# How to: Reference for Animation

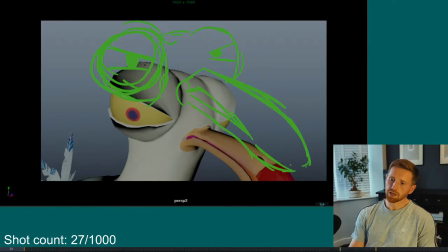Almost imagine him like super angry. Angry? Who says that? God. Cringe.
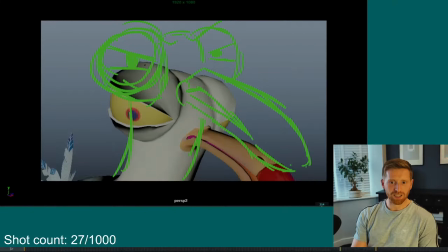It's because I was thinking about this tweet I did yesterday. It's of a tree that was angry. And I kept thinking, angry? Do people write angry? Is that cringe? Guess it. And then I thought to myself, yeah, it's cringe. That's why I'm not going to write it. And I've just said it on stream.
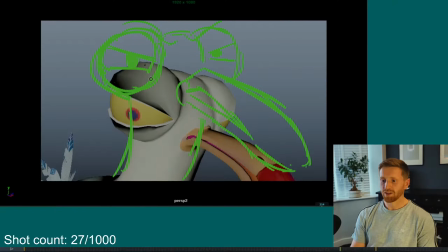Gosh. Anyway, lovely. Feel like we could be, I don't know why I drew him so high in frame. I guess I was trying to get the beak in. Probably want to be more framed, I guess, down here. Ooh.
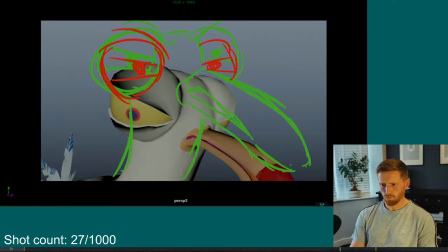Get that nice. I'm drawing eyebrows, but doesn't have eyebrows. Yeah, that's what I'd say for the start.
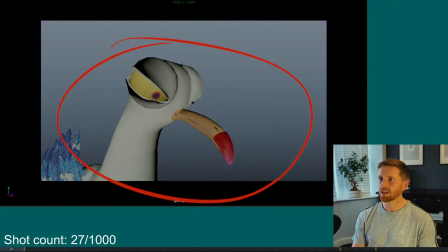For the end, for the start pose, I just wonder if you could like get something not so extreme, almost like he's, I don't know, maybe just on a wall, and he's a seagull,
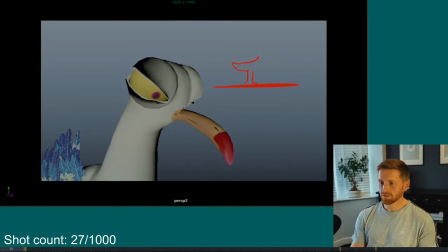seagull legs, and he's doing a bird thing the birds do, and he's maybe talking, and we're like, haha, very funny, and then. What a seagull.
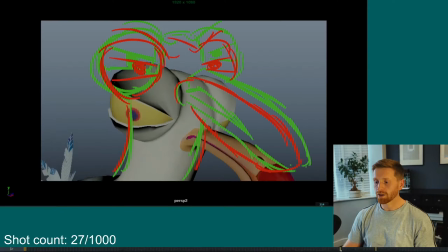And then we like push in with the camera at the end to get this kind of final framing of the the payoff of like the big
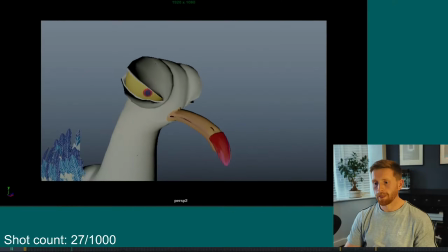close-up facial.
I trust. That bad, Osner.
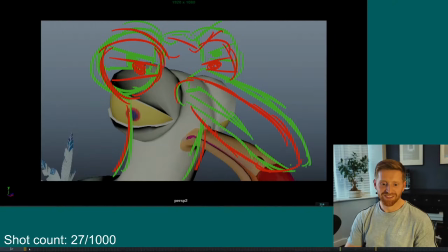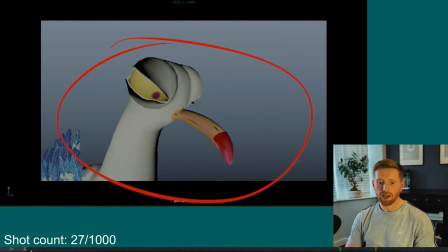I trusted you.
And for me, throughout, there's kind of like a bit too much movement. Like here, I'm not sure what he's doing there. He's kind of like, and then doing this movement, I feel like he could just be the stiller the better. He's like, trusted you. And that would play better for this kind of like serious Seagull thing.
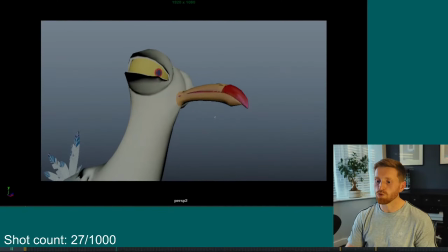This all kind of, this movement and stuff. And the hands up. I feel like simpler the better here. Just to sell that comedy of like super serious Seagull that looks like this.
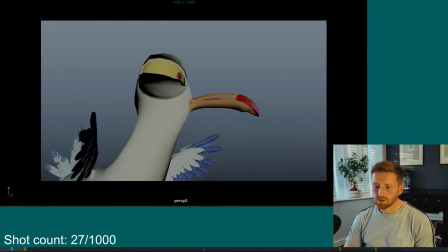I trusted you. I trusted you.
And then I think like doing the big I trusted you is just a bit like too contrived for what I feel like the Seagull would be doing.
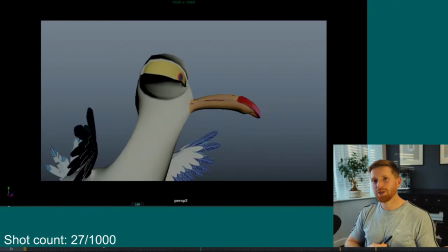For what I feel like the Seagull would be doing. Is that something I just said? I feel like if you wanted to get the hands involved, you could be like, I trusted you. And then maybe a fist, you know, just something a bit more,
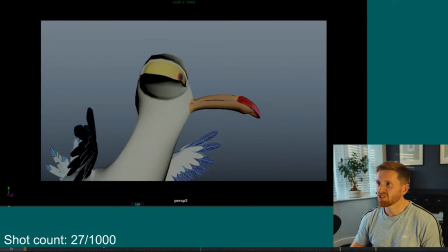I guess, playing up to the whole seriousness of it. He doesn't feel serious when he's like, I trusted you. I'd keep him kind of quiet and chill. Trusted you.
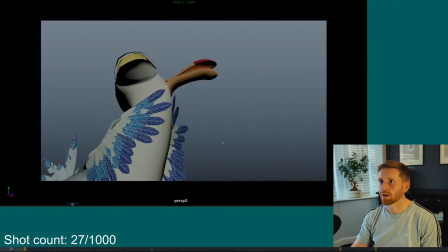And here's like a good reason for not having the camera where it is, because when he's doing this like big head back thing. See, if he's a Seagull and he's on the ledge here. Seagull.
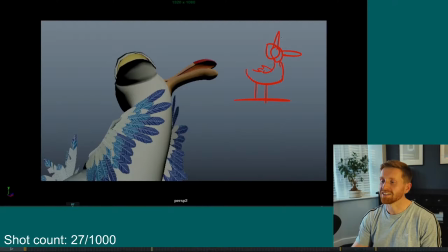And he does that big head thing, then you're kind of seeing that as like body language and it's working. But where it's such a close up, you almost want to be like in the face. I trusted you.
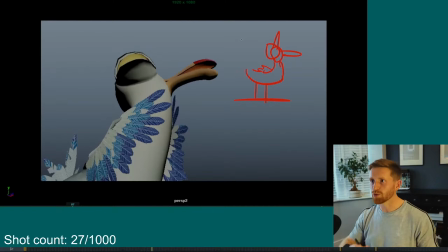But because we're doing all these big broad movements, and I feel like being further away would be better.
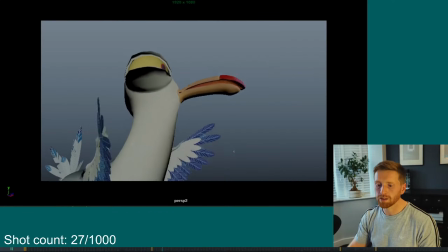You.
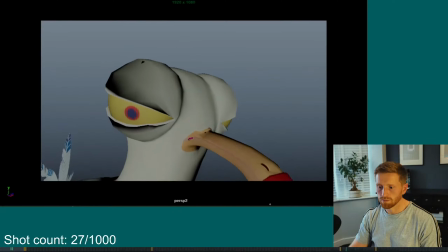And you betrayed me.
It is funny that you overlap the beak.
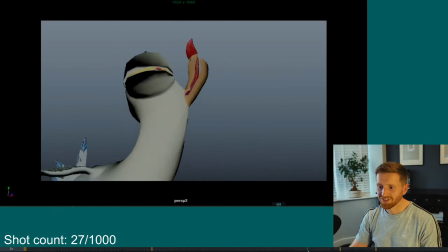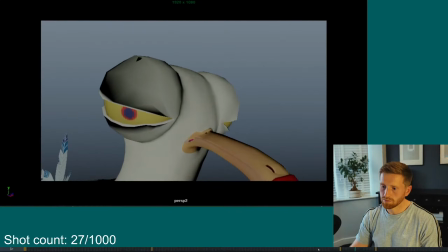You betrayed me. You betrayed me.
And I also like that you're kind of sneering here as well. That's very nice. Probably push it more.
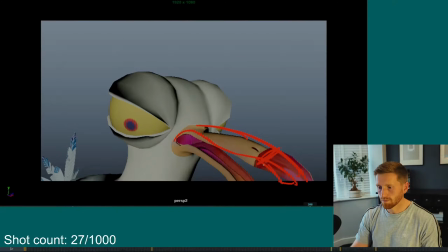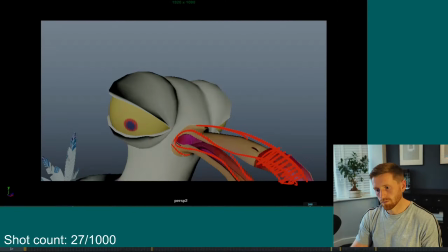Anything you can do to clean up lines and stuff? Like kind of this mushy stuff that happens in some places.
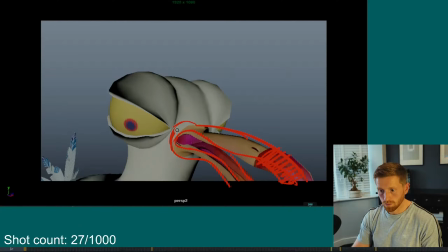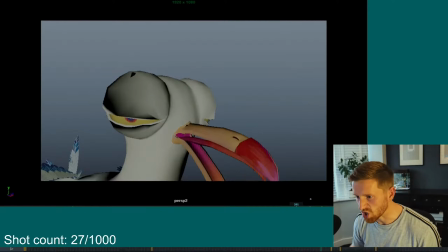And I try and hold that sneer as well, like betray. And then we have like a boom.
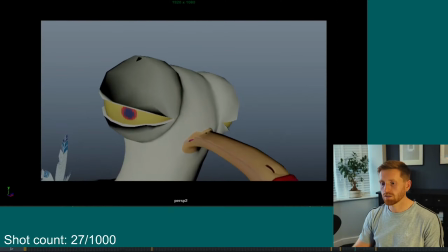I feel like that could be nice.
And you betrayed me.
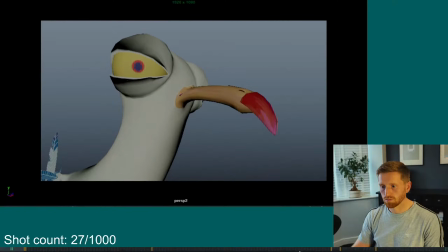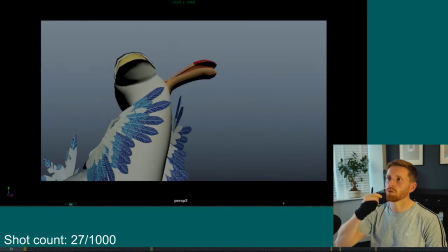I trust you.
Yeah, overall I'm kind of finding it hard to connect with him with the one eye. I feel like getting two eyes in there would help. Maybe there's a control to move the eyes. Just almost give him a bit of a redesign, you know?
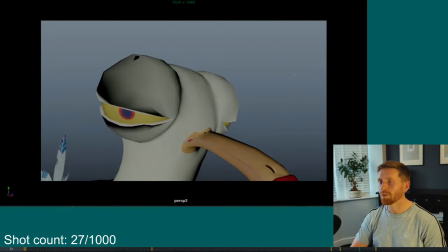Look at Sid the Sloth, how they go about animating him with the two eyes on like the different side of the head.
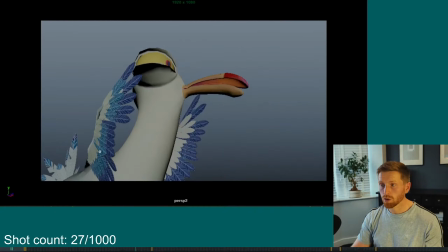Yeah, that's about it for this one. Quite broad notes, but hopefully it helps.
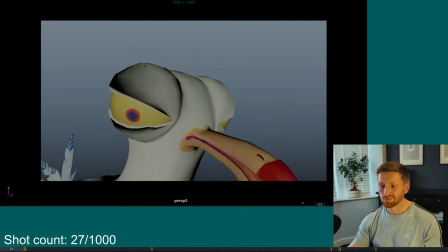You betrayed me. And you betrayed me.
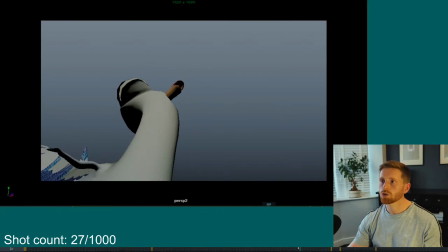You betrayed me.
I would also say get him down sooner, just in like the context of this animation. If he's like, and you betrayed me, I feel like you're kind of missing that betrayed me. Like the big moment is that betrayed.